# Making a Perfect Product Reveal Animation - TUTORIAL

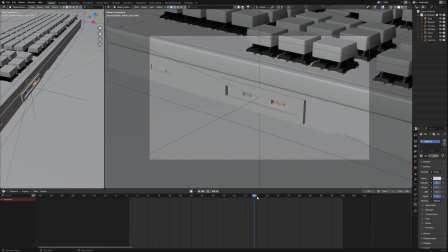So this has the same camera animation as before, but only difference is the focus point slowly switching from Type-C to the USB.
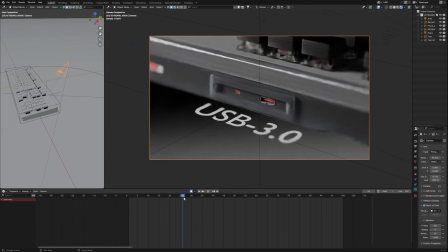Second camera, I have also enabled the depth of field. So it looks very soothing when it's switching from the USB and then switches to Type-C. You might have noticed in the background of my maximum scene, there's a grayish gradient which is to set a particular theme throughout.
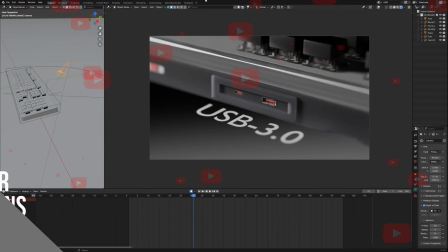And I'm guessing by now you might have already subscribed to my channel. This scene is going to focus on two variants.
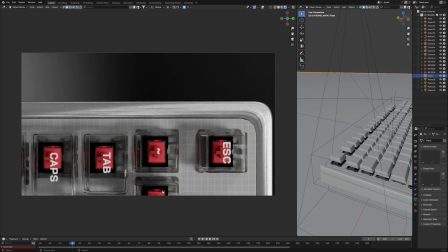So the first shot is of the transparent edition where camera is hovering over it. So it's just a simple panning shot.
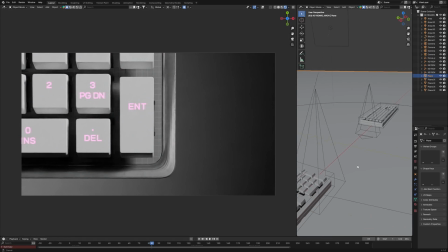The second shot is also with a similar animation but with a different camera and a white edition of the keyboard. I've duplicated my keyboard and shifted it to here and add another camera to render another shot.
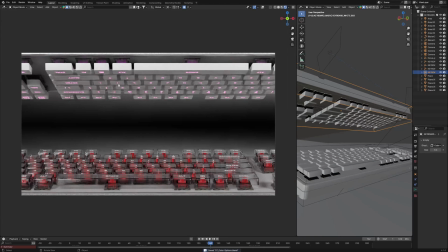For the third shot consists of the third camera showing both facing each other and both moving in the opposite direction.
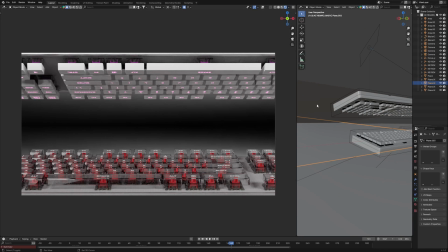And also I have created a fake depth here using just two planes.
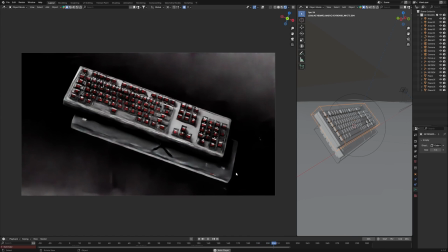Fourth and the last shot where both are rotating and taking their turns with a slow motion
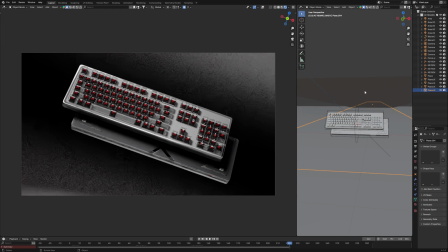and a plane on left and right to create some fake depth again, same as before. Camera is also tilted a little to make the keyboards look a little tilted.
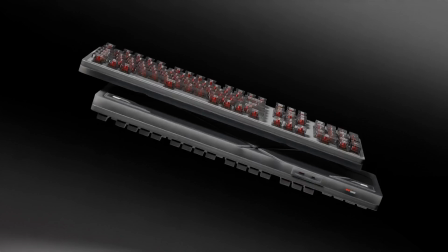I'm sure you can all create these four shots easily. But the question is, why I used four cameras?
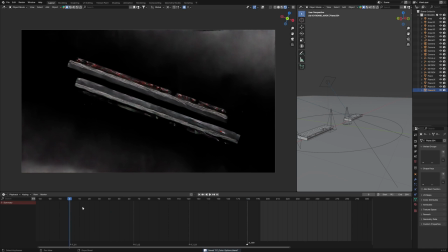Because what we can do is add a marker on the timeline and select the particular camera,
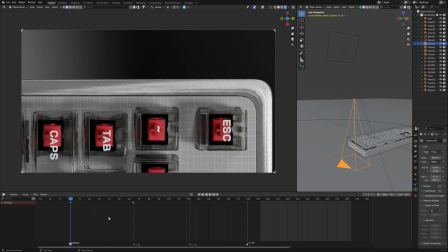so just press Ctrl B and it will bind it. Bind all the cameras to particular markers.
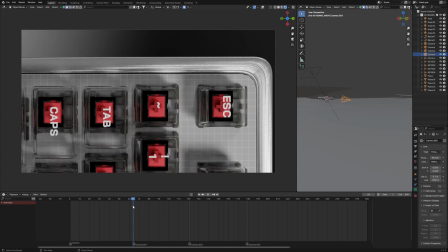Wherever that marker is, the view will switch to that particular camera.
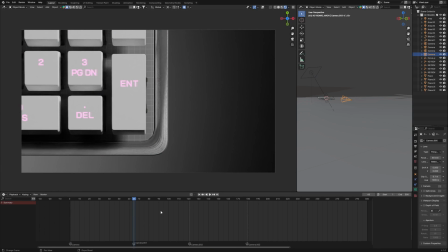So for example, the camera which had the white keyboard in it, it will switch to that camera. And before that, we had a camera on the transparent one, so it will switch it back.
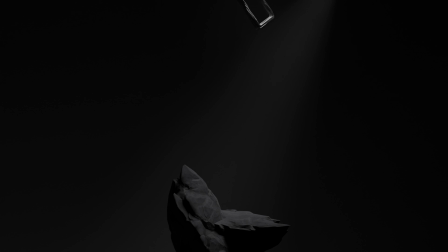It's just like seamlessly switching without keyframing anything. This is just how you can get more understanding at using the software.
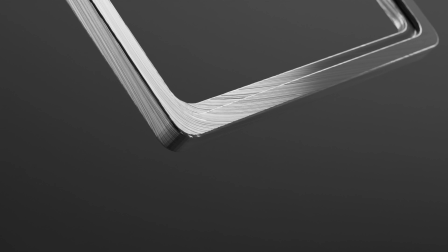Please do make sure to subscribe so that you won't miss out the future videos from me. And also grab the blend file from my Gumroad page and check out my other projects as well.
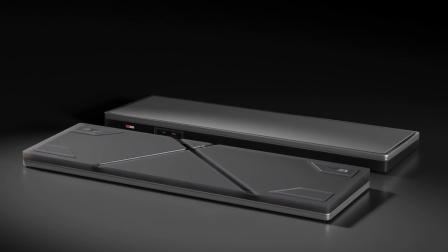So I will see you in the next one. And if you have any ideas, something unique ideas and new, not something boring, you can definitely ping me.
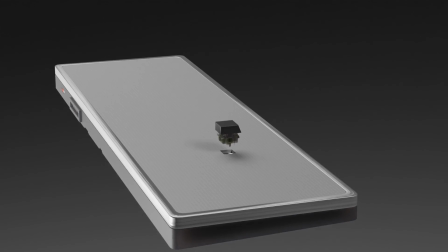And I will try that out. So see you in the next one. Ta-da, bye.